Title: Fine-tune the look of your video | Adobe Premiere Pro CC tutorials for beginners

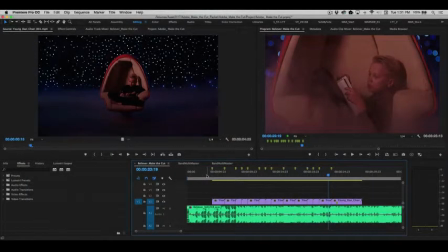(0:00)
So now that we've done all this, let's talk a little bit about just doing some basic color correction. And if you've never used the Lumetri Color panel before, this is such an amazing tool. Again, it uses a lot of Lightroom styled controls, but you also have the power and flexibility to use input LUTs,
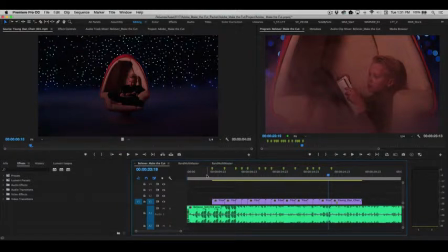(0:15)
creative LUTs, color wheels, curves, native vignettes, and more.
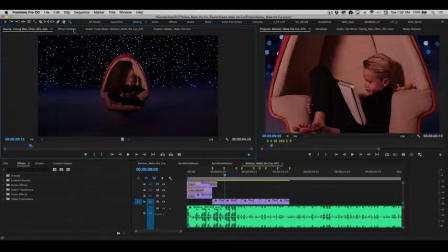(0:20)
So let's go ahead and take a look at that. So the first thing we're going to do there is we're going to switch over to our color workspace,
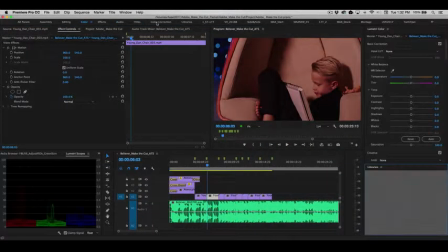(0:27)
and this will reveal the Lumetri Color panel, all right?
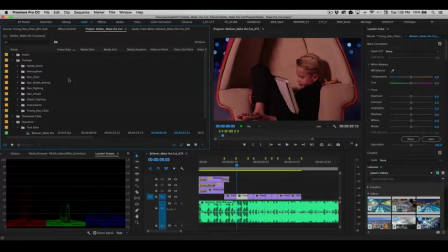(0:32)
And back over to our project panel here. All right, so now we can just use, in fact, the cut that we did, or perhaps we'll even choose, if we went to our multicam cut.
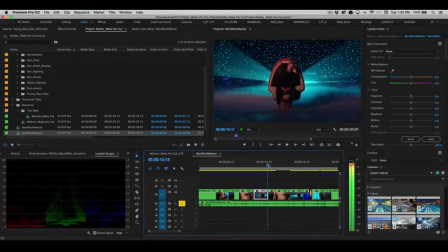(0:44)
All right, so here's a section where we've got, all right, let's use the shot of Dan here.
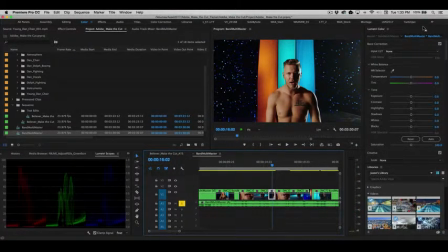(0:50)
All right, so in the color workspace, you will see up at the top here, we have Lumetri Color. And again, this was sort of a reimagined color workflow for video editors, where you have a whole different series of various modules that you can enable.
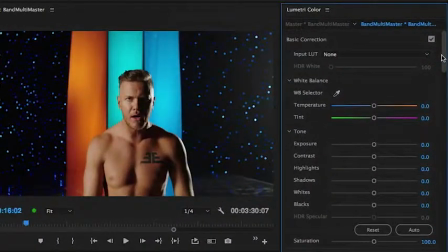(1:04)
The first being basic correction up at the top. So here's where, if you had input LUTs that you wanted to use, you could implement them.
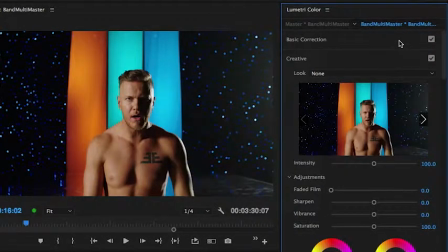(1:11)
You won't need them for this footage here, all right?
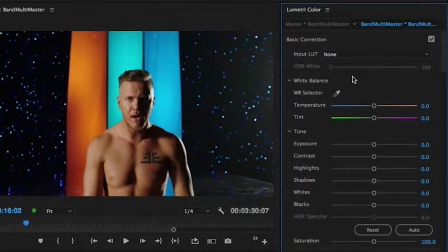(1:14)
And then we have a lot of the same controls that you'll typically find inside of Lightroom, including a white balance eyedropper. So if you wanted to completely change the white balance of the shot, we could choose the eyedropper here and we could say, okay, actually this is supposed to be sort of our neutral point white, and kind of re-white balance the shot there easily. You've got your temperature here.
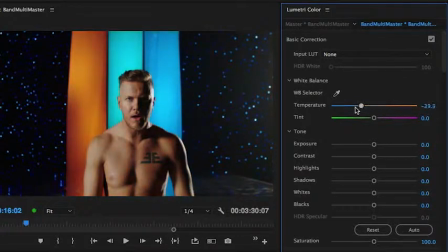(1:33)
So again, we could sort of, focus more on the warmer tones. We could cool off the overall shot very, very easily. Again, adjust the tints accordingly. And maybe we'll start doing something like this. All right, I'm actually kind of liking that a little bit. I'll do a little tint adjust here. Then you've got exposure, contrast, highlights, shadows.
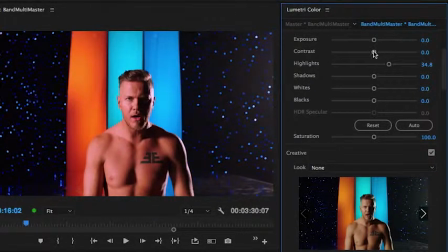(1:53)
So maybe kind of pop the highlights a little more. Bring down the contrast just a little bit.
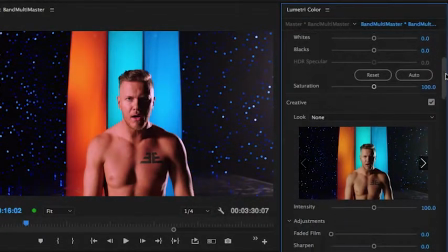(1:59)
Again, you've got your saturation controls. And then you have your creative LUTs.
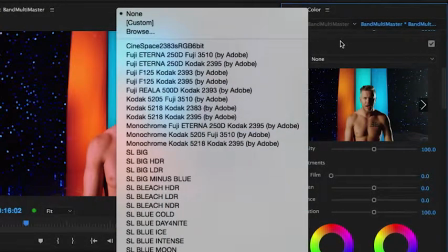(2:03)
Now we've got several dozen different LUTs in here that you can try, including a lot of film stock emulations.
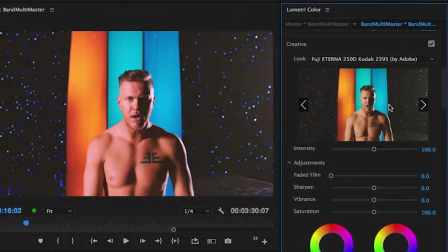(2:09)
And if you kind of click through or cycle through these and select them, you can see this is using one of my favorites, the Fuji Eterna 250D Kodak 2395, just to give it a more sort of film-like aesthetic.
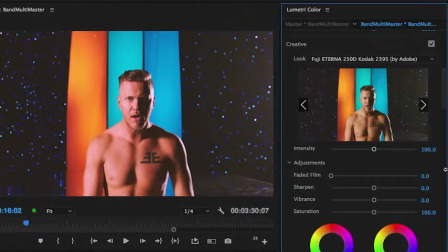(2:22)
You'll notice under creative, under adjustments, you've also got some faded film options here, again, to kind of give it a slightly more lower contrast feel. Here's also where you'll find sharpen, vibrance, and an additional saturation control, as well as some shadow tint controls.
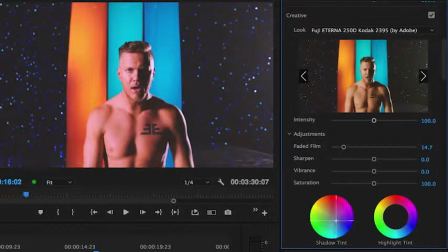(2:38)
So again, we kind of want to go a little bit more into the blues and magentas here for the shadows, and the highlights, a bit more into those earthy tones, just to give this a completely different feel. Now at the same time, if we wanted to, you'll notice that you've got lots of monochrome options in here.
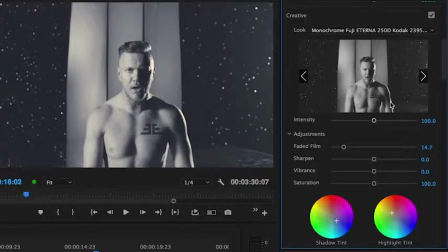(2:54)
So here's where we could apply sort of a monochrome look to this. Again, you've got complete flexibility and freedom with using these various LUTs.
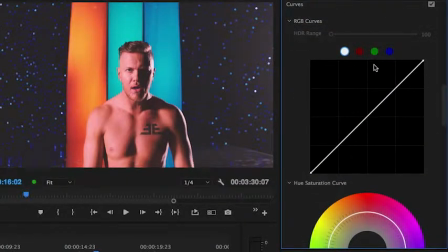(3:01)
Let's go ahead and scroll down to show additional controls here. You've also got your Reimagined Curves here if you've never seen these inside of Lumetri.
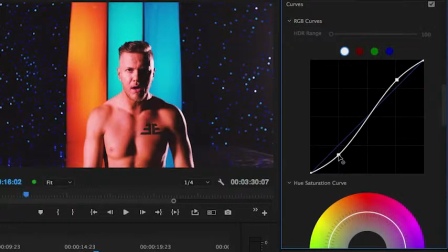(3:08)
So if you wanted to give this kind of a little S pop, something like this, to really kind of make the contrast pop a bit more, a little bit something like that.
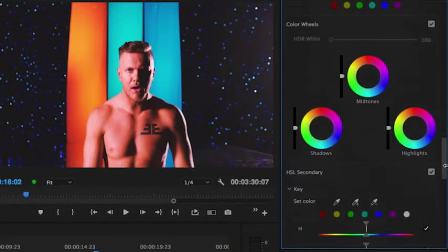(3:15)
You've got your plottable hue saturation curve, your traditional shadow, midtones, and highlight color wheels.
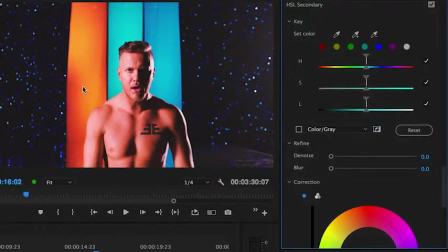(3:21)
You've even got HSL secondaries. So let's say we wanted to take kind of the color of this orange here and change this into a more purpley magenta. I can go ahead and choose my eyedropper. Let's go ahead and select in here. Turn the mask on. It's showing you exactly what it is that we're selecting. Let's make some additional color selections here.
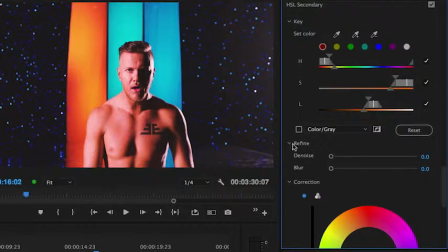(3:41)
So we kind of get all of that orange in there. Show the mask again. All right, that looks pretty good.
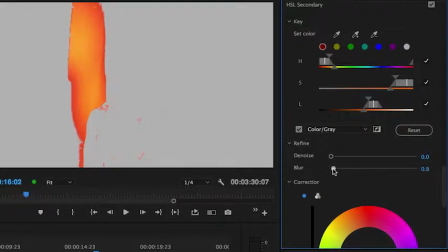(3:47)
Now we can refine that mask. So we can add maybe just a little bit of blur on there. We can denoise it as well.
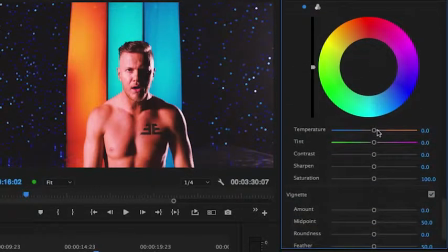(3:53)
And now if we go down into correction, we can do something as simple as just altering our wheel here, and let's adjust that tint, all right? And you can see that it's just adjusting the colors that we selected there.
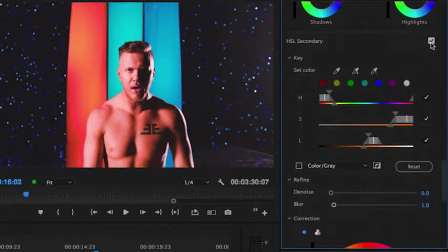(4:06)
So this is known as secondary color correction.